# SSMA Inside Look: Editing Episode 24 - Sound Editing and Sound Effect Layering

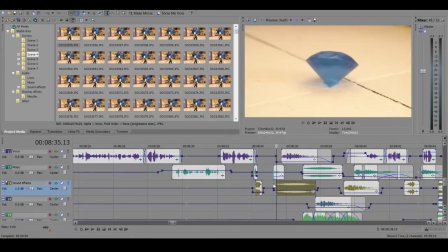216s
A lot of people, when editing,
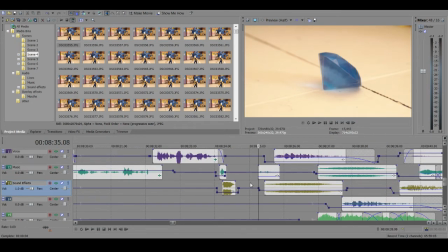219s
will probably just use like maybe one or two sound effects for a single action when, I mean,
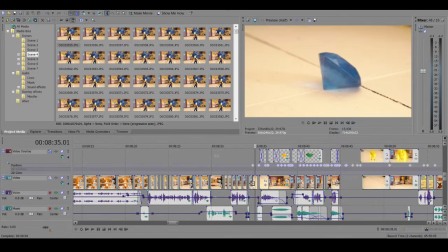228s
it's all preference, I suppose, but in my opinion,
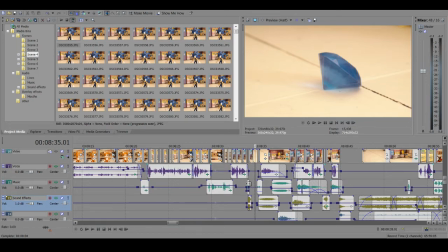231s
it sounds a lot better if you have multiple sound effects to convey a single action you know something like this like
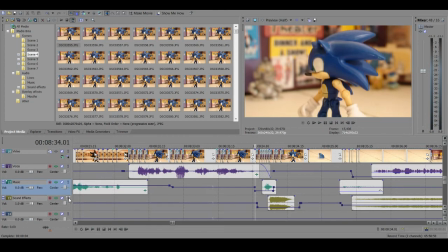239s
sonic moving even that is two sound effects it's this one it's the little whip and then it's this that's the more prominent one that you hear but this one adds a little bit to it you can kind of in silence that dialogue you can just hear it like it adds just a little
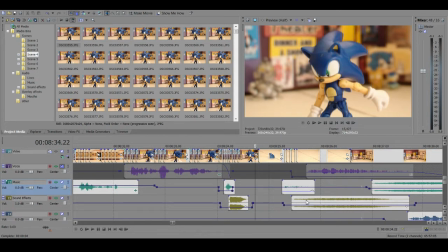257s
tiny bit to it. And that's all about what editing is. It's all about little, um, well, sound effect layering. Um, it's about prominent noises and not so prominent noises.
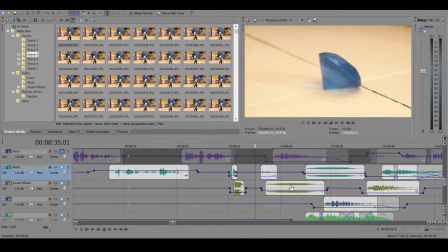268s
Um, for when the emerald floats up, I don't just use this one. You know, that's the sound of it floating up, but I also use this little sound effect for the rock. Well, it's a rock sound effect, but for the chaos emerald to turn, I use this one.
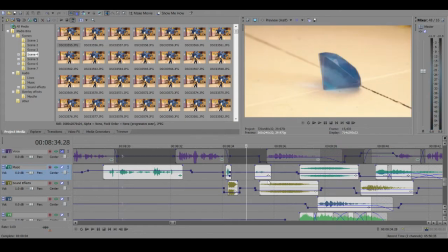286s
And then that becomes two sound effects. You know, and that's mostly like one action and then another action kind of linked together. But then I do stuff like this.
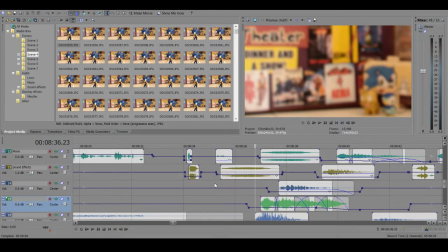300s
And that's multiple sound effects. It's this one up here.
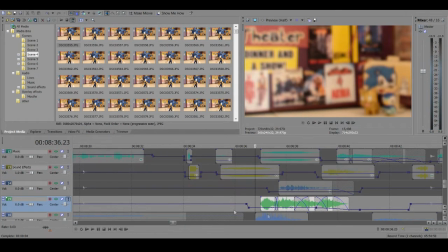307s
The same levitation sound effect. It's the glow sound effect repeated.
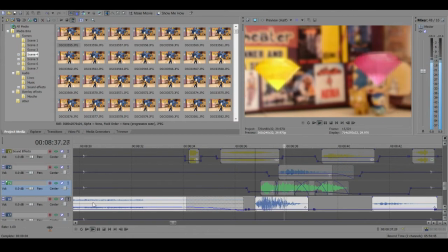314s
And then it's also this one.
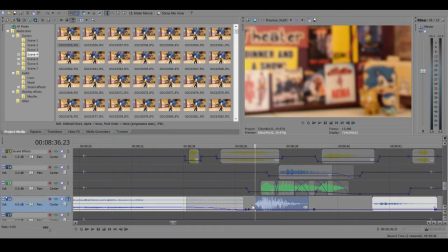318s
And that is actually impact sound effects from generations. A lot of these are sonic sound effects. But I also have a lot of anime sound effects and sound effects from a lot of different things.
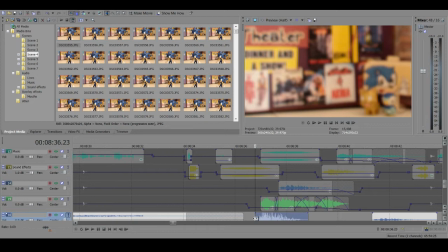331s
Games and anime are definitely the most useful because for those, you have to make the sound effects from scratch for like everything so when people rip
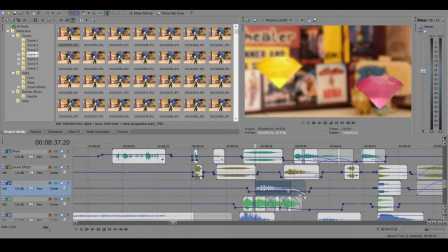340s
those like I ripped the SA2 ones and I use the SA2 ones quite a bit in in this episode it's really useful okay so that action again with all those sounds and
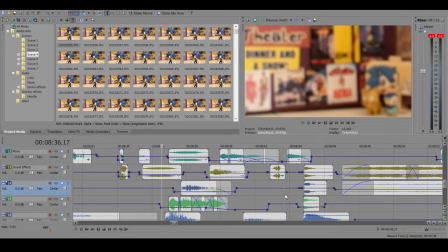354s
then that one floating up I have the dialogue muted so that would tails talk though okay
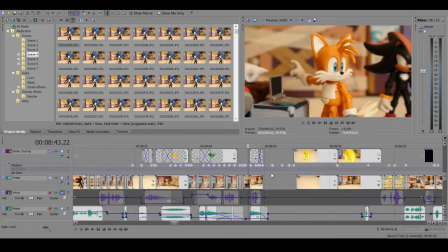360s
this one is a big one you can see all the different layers of sounds right here because
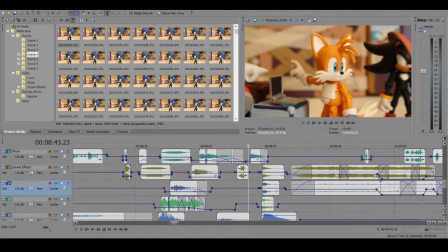366s
the Chaos Emeralds are being absorbed into Sonic.
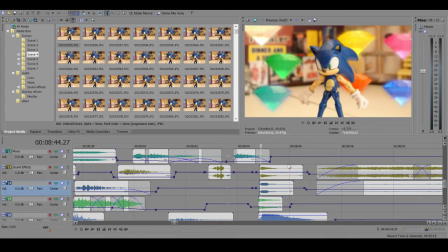369s
I'm going to do that frame by frame and it'll it'll probably glitch out a little bit because it's a lot of video tracks on top of each other.
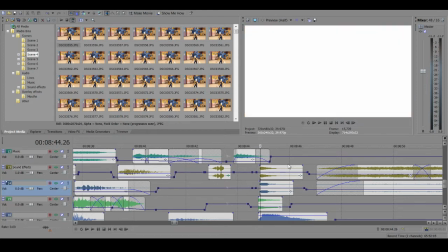377s
But you can see the Emeralds are, there they go, they absorb into Sonic and then he becomes Super Sonic.
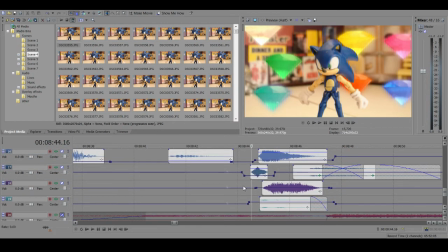385s
So for that I use a lot of different sound effects. So let's just, don't really pay attention to the video, just pay attention to listening to the sounds and how they all sound together so here here's the oh i also
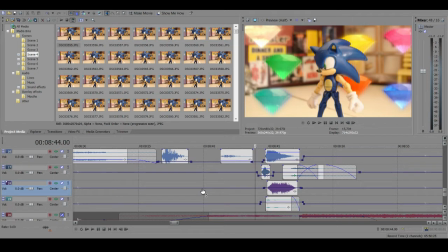397s
muted the music here so don't there's no music to pay attention to so here's just the sound effect and
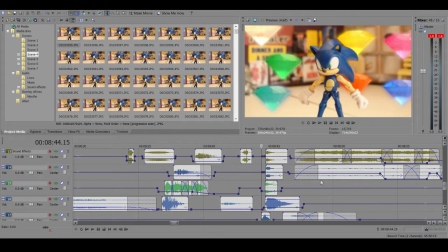407s
then uh the aura even is uh two different aura sound effects layered on top of each
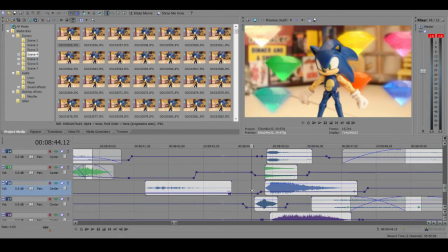412s
other so one more time and
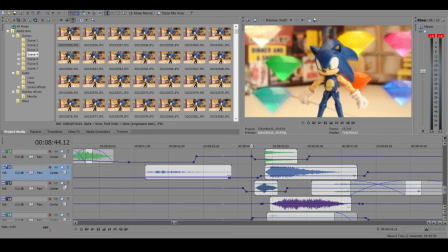420s
there that is so that's a bunch of different ones so let's kind of walk through this one is the that's like the
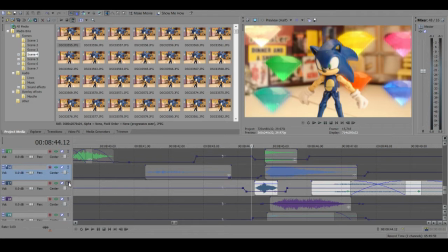426s
charge up kind of sound that I play when they kind of go out like that.
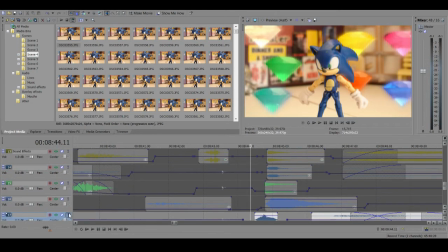432s
You can see that happens like right when that happens. And then there are many sounds I use to actually convey them being absorbed into Sonic like this one.
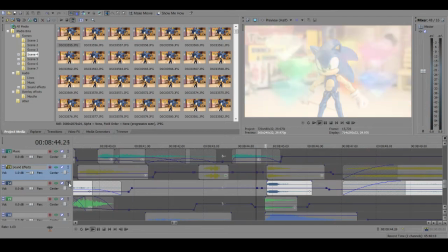442s
That's a you know classic Sonic. I think the one below it is too. Yeah I use those two so let's just play those together.